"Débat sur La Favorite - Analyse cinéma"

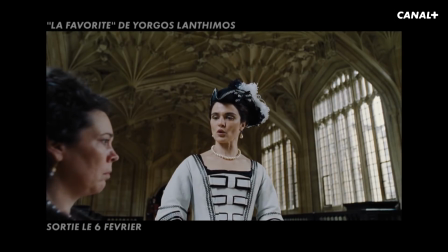[4:10]
Et du coup il réussit totalement son pari parce que ce qu'il fait, c'est que finalement il arrive à pervertir de l'intérieur le programme classique de ce film.
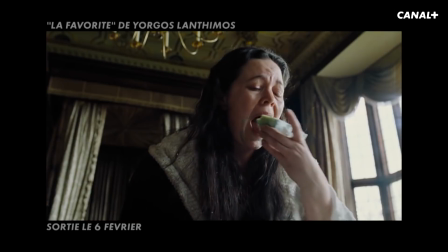[4:17]
Et c'est hyper fort parce que du coup ça marche.
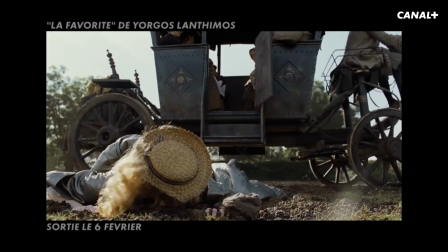[4:19]
Regardez l'antimos qui fait un cinéma hyper étrange Que beaucoup n'aiment pas parce que c'est extrêmement bizarre Et très difficile à appréhender Bim,
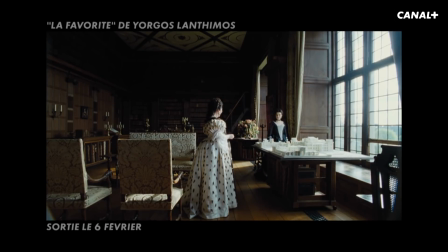[4:26]
dénomination aux Oscars Il a complètement perverti le genre de l'intérieur Et ça je trouve ça génial, c'est un coup de maître Ils sont super brillants mes copains Ils ont tous raison mais on oublie un truc C'est une grande histoire d'amour Évidemment toxique Mais alors jusqu'au bout de la perruque Forcément Mais c'est une histoire d'amour à trois Où on ne sait plus vraiment quel est le sentiment amoureux, il est capable de pervertir... C'est un grand film pervers, on est d'accord.
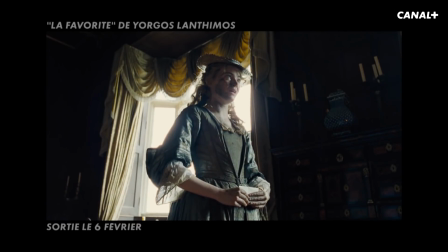[4:54]
C'est un grand film pervers sur la perversion. C'est un grand film pervers sur l'amour. Mais on en sort en se demandant même finalement quelle est la définition exacte de l'amour.
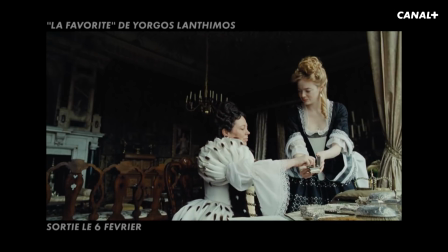[5:03]
Est-ce que la définition exacte de l'amour, c'est évidemment la domination ? Est-ce que c'est le don de soi ?
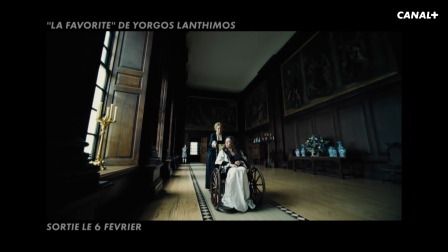[5:09]
Parce que ce film sur le pouvoir est aussi un film sur le don de soi. Mais tu plaisantes ou quoi ?
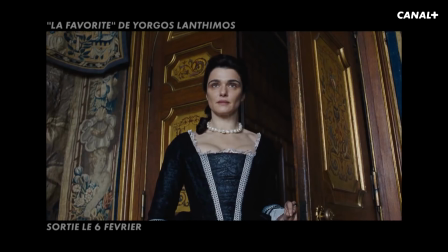[5:13]
Au fur et à mesure du film,
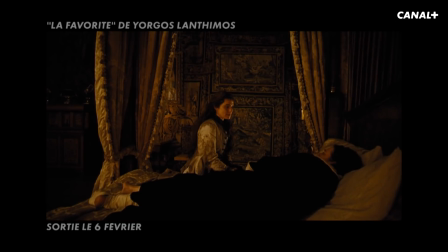[5:15]
les favorites, on ne sait plus si elles ne sont pas aussi d'une certaine manière esclaves et de leurs propres ambitions ou esclaves de l'amour. Évidemment, esclaves de l'amour. Il faut rappeler quand même que moi, je n'ai jamais aimé le scéma de l'Antimos, sauf là. Tu réalises. C'est la révélation. Il a réussi. L'Antimos a réussi. Il a réussi. La perversion est totale. Il peut choper le plus grand nombre et avec le comique. Parce qu'en fait, moi, ce que je lui reprochais, c'est de se prendre beaucoup trop au sérieux. Et je trouvais qu'il frisait le grottage. On ne va pas refaire le débat. Là, il va à fond. C'est-à-dire qu'on a, je dirais, du green away sous acide. Oui, c'est ça. Mais là, il utilise le grotesque. Il utilise le grotesque pour me faire rire. C'est hyper jouissif. On rit tous ensemble. Il l'avait toujours fait. C'est pour encore répondre à Nicolas. Sauf qu'avant, on partait toujours d'un point de vue dystopique, d'un point de vue qui était tordu. C'est-à-dire que là, évidemment, il rentre dans le cinéma de genre. Il rentre dans un cinéma qu'on connaît pour le tordre de l'intérieur. Et le distort à l'image. Le fichal, ça distort l'image. Mais avant, évidemment, il était déjà dans un point de vue qui était déjà tordu. C'était la différence. On va regarder encore un extrait parce que c'est trop bon. C'est trop bon. Et alors, vous allez voir, on va dire presque une scène de genre.
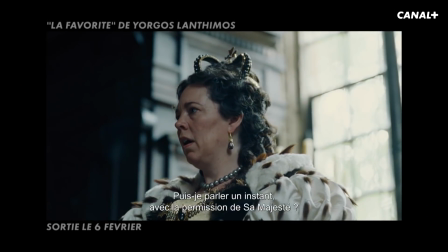[6:23]
Là, vous avez la scène où la reine doit s'exprimer devant les conservateurs et les libéraux,
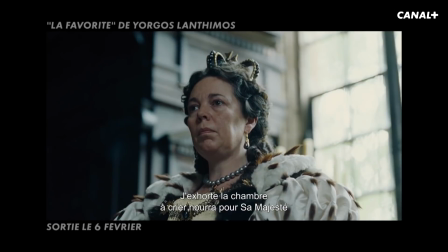[6:29]
lesquels, évidemment, sont en train de lui parler pour demander s'ils doivent continuer ou pas aller fort de guerre.
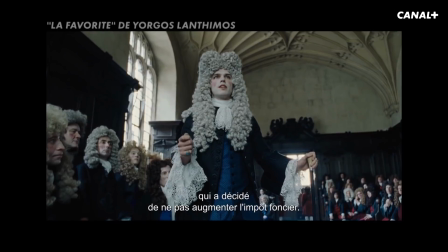[6:35]
Et alors, vous avez, là, on a le plan qui est encore à peu près, qui est à hauteur de taille.
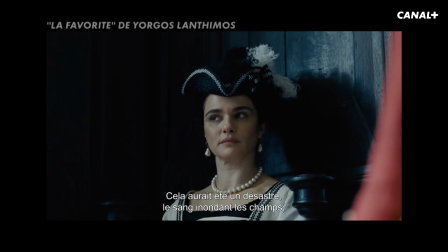[6:39]
Et puis on a cette légère contre-plongée qui montre, elle regarde sa favorite, qu'elle est un petit peu déjà acculée par la situation.
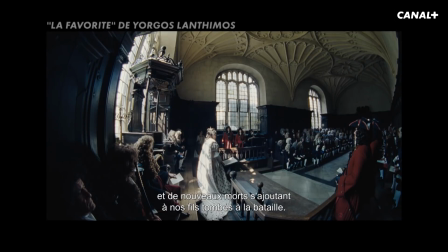[6:44]
Et puis là, évidemment, encore le fish-eye. Vous avez vu ce côté angle arrondi qui diminue les personnages, comme disait Marie, mais qui font aussi écho, on va dire, au plafond qui est déjà arrondi.
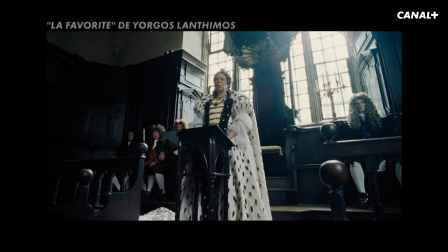[6:53]
On est dans quelque chose de complètement baroque. En fait, là, la contre-plongée qui s'est encore accentuée, qui dans un travelling avant vient vers l'arène.
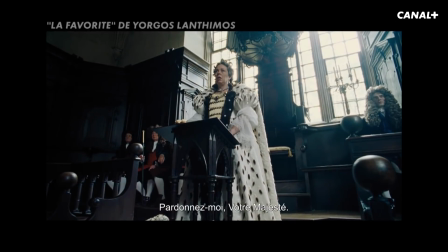[7:00]
Et évidemment, c'est ce que tu disais tout à l'heure, c'est que la contre-plongée, elle n'est pas là pour dominer, elle est là pour acculer le personnage, le faire faiblir.
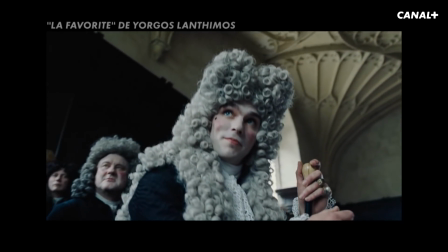[7:06]
La contre-plongée, c'est encore accentué. Là, on est presque totalement à la verticale. Et là, évidemment, on se retourne.
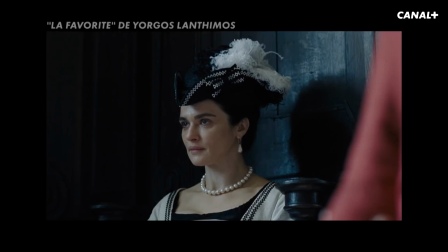[7:13]
Et la réaction du corps de la reine, face à toute cette pression,
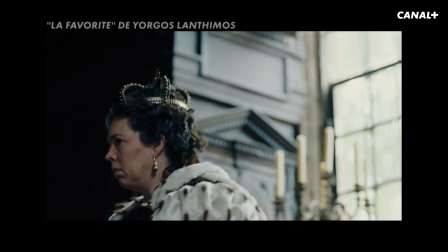[7:20]
vous allez voir, elle va... Vous savez, il y a Grimace.
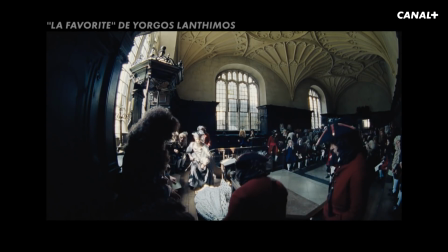[7:26]
Elle va défaillir. Le truc chez Lantimos, c'est qu'il faut faire grimacer le plan et il faut faire tordre les acteurs. N'empêche, c'est un invité récurrent du Festival de Cannes, Philippe. Là, il se passe quelque chose. il va venir et il rafle la mise alors qu'à Cannes il ne l'avait pas mais il faut dire que le film il est différent je pense qu'il aurait raflé la mise tout pareil à Cannes parce que le film il a tout pour plaire et c'est un très grand film, c'est merveilleux ce qui est très beau aussi, il faut quand même parler du trio d'actrices Olivia Colman moi je suis restée la bouche ouverte version poisson version grosse caméra c'est ma favorite pour les Oscars C'est la favorite des Oscars,
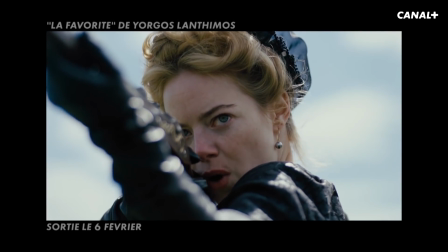[8:06]
effectivement, mais les deux autres sont absolument sublimes. Et ce qui est très beau,
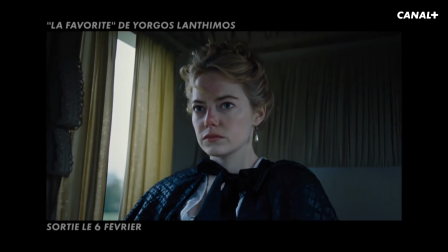[8:11]
c'est que, parce que c'est aussi évidemment un film féministe au sens où vraiment tout est centré sur le sentiment et le pouvoir féminin.